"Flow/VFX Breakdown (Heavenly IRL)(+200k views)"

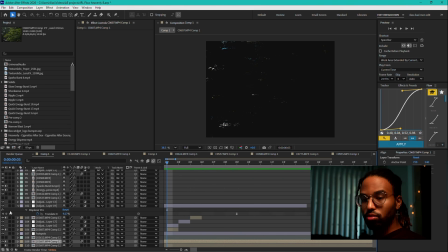[8:24]
So without Displacer Pro, with it, then here, we're gonna do without and with, again here, whoops, without and with.
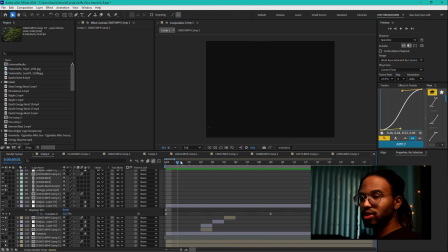[8:40]
So because it's slowly dragging in as a X translate, it's kind of pulling everything to the side to start, and then as it fades in, it's unpulling it, and that's what kind of gives it that right to left drag.
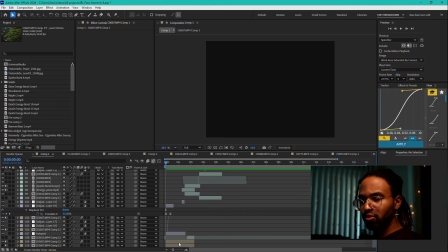[8:56]
And then of course the clip itself, I think does have some time remapping. So as you can see there, it's time remapped to go, I'll show the graph here, but it's time remapped to be really fast and slow down in.
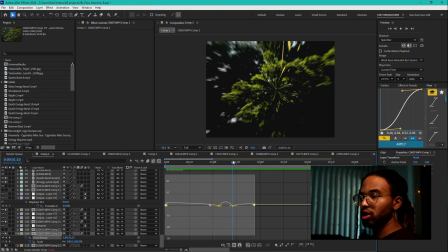[9:11]
And then right here, I have it speed up right when I want that transition to happen. So just like that.
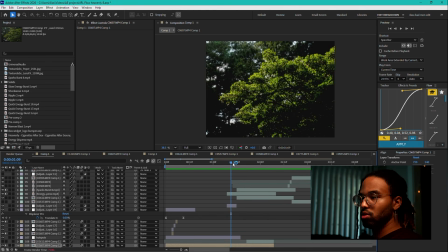[9:22]
All right, so now the next part, which I know this is probably one of the most sought after parts here in terms of how I did this. So one, I use VFX assets from, I think it's Digital or Triune Digital or something like that.
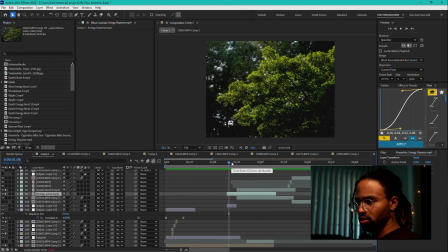[9:38]
I think it's Film Riot. Film Riot over Triune Digital, and then Triune Digital has an Infinity VFX pack. So they have like energy disbursements, sparks disbursements, things like that. Really cool VFX stuff.
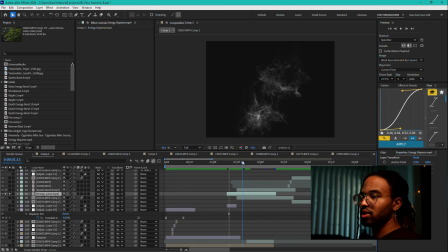[9:52]
And it just comes as these kind of black screen overlays of dust. So there's a black screen behind this dust, and it's just the dust there. And you can pop it into your project.
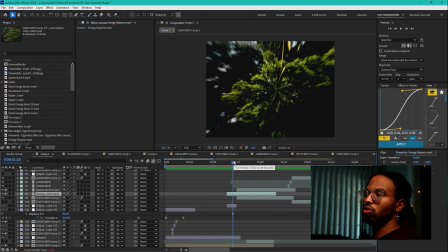[10:05]
With color dodging, I depending on what you want to use. So if you want to change the color of the effects, you would use just a screen or an unmote plugin if you don't want to have it screen, and then tint it, add glows,
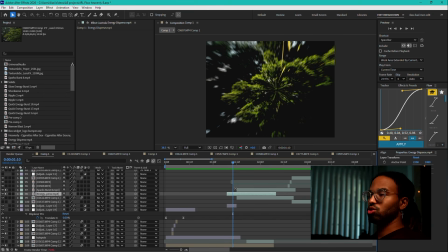[10:20]
do whatever you want to do. But in this case, I wanted the actual VFX to almost live in the project and kind of be affected by the colors in there.
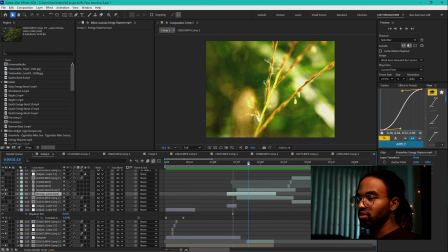[10:29]
So I have it color dodged. So that's the kind of disbursement you see here, the little sparks, the little bursts.
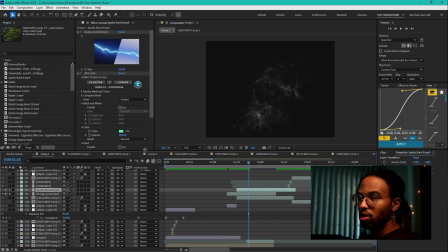[10:36]
I just took my assets and then I changed their scales and their positions, their rotations. So you see this one, I had to scale down a little bit, rotate it a little bit to overlay them with what made the most sense. So here's some of the disbursements with no background, just like that.
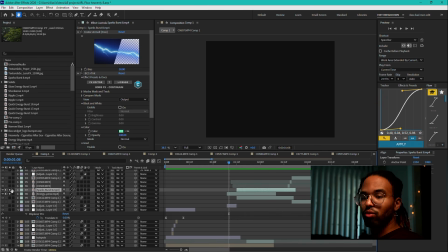[10:57]
And then when they're color dodged,
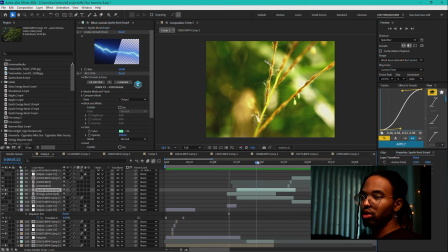[11:01]
it gives this cool kind of overlay and it just adds to the impact that's there.
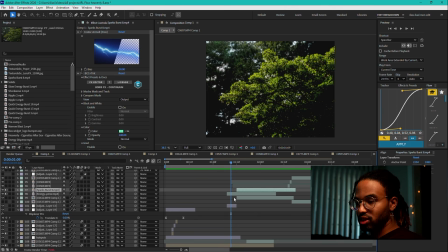[11:07]
Now, to the impact itself, I actually talked about this in the other video.
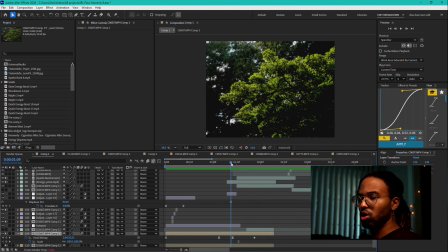[11:12]
I used a plugin called Flow Motion. And the Flow Motion plugin essentially allows you to set a knot point. So you choose a point inside your footage and set that as your knot point.
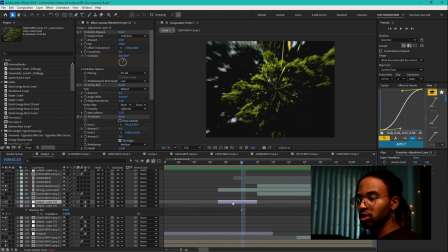[11:27]
Let me see if I can find where I have my Flow Motion here. Here it is. Yeah. There it is. And then I think I have Flow Motion again on the end.
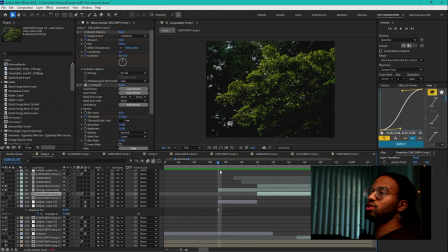[11:41]
So essentially, I wanted it to seem like the trees here were being sucked in, and then where it gets sucked in at is where the kind of branch there kind of sprouts out from. And so the way I did that was this adjustment layer has 3 plugins on it.
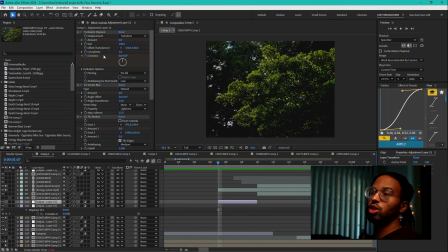[12:00]
First is Turbulent Displace. Turbulent Displace is a plugin that kind of adds ripples to footage by you turn up your amount.
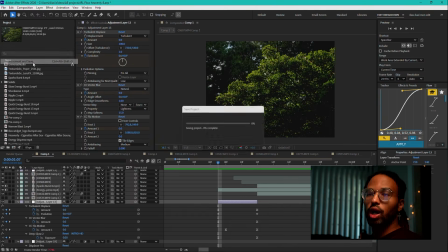[12:11]
And I don't want to do it because I don't want to affect, or actually, you know what, let's do this. I'm going to increment and save this so that I can do whatever I want without affecting the original project.
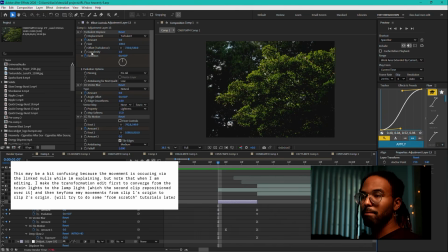[12:20]
But the amount here, I will un-keyframe that.
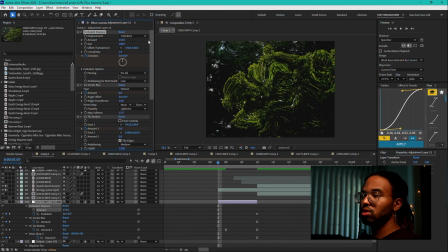[12:25]
When you turn that up, it adds these kind of ripples to your footage.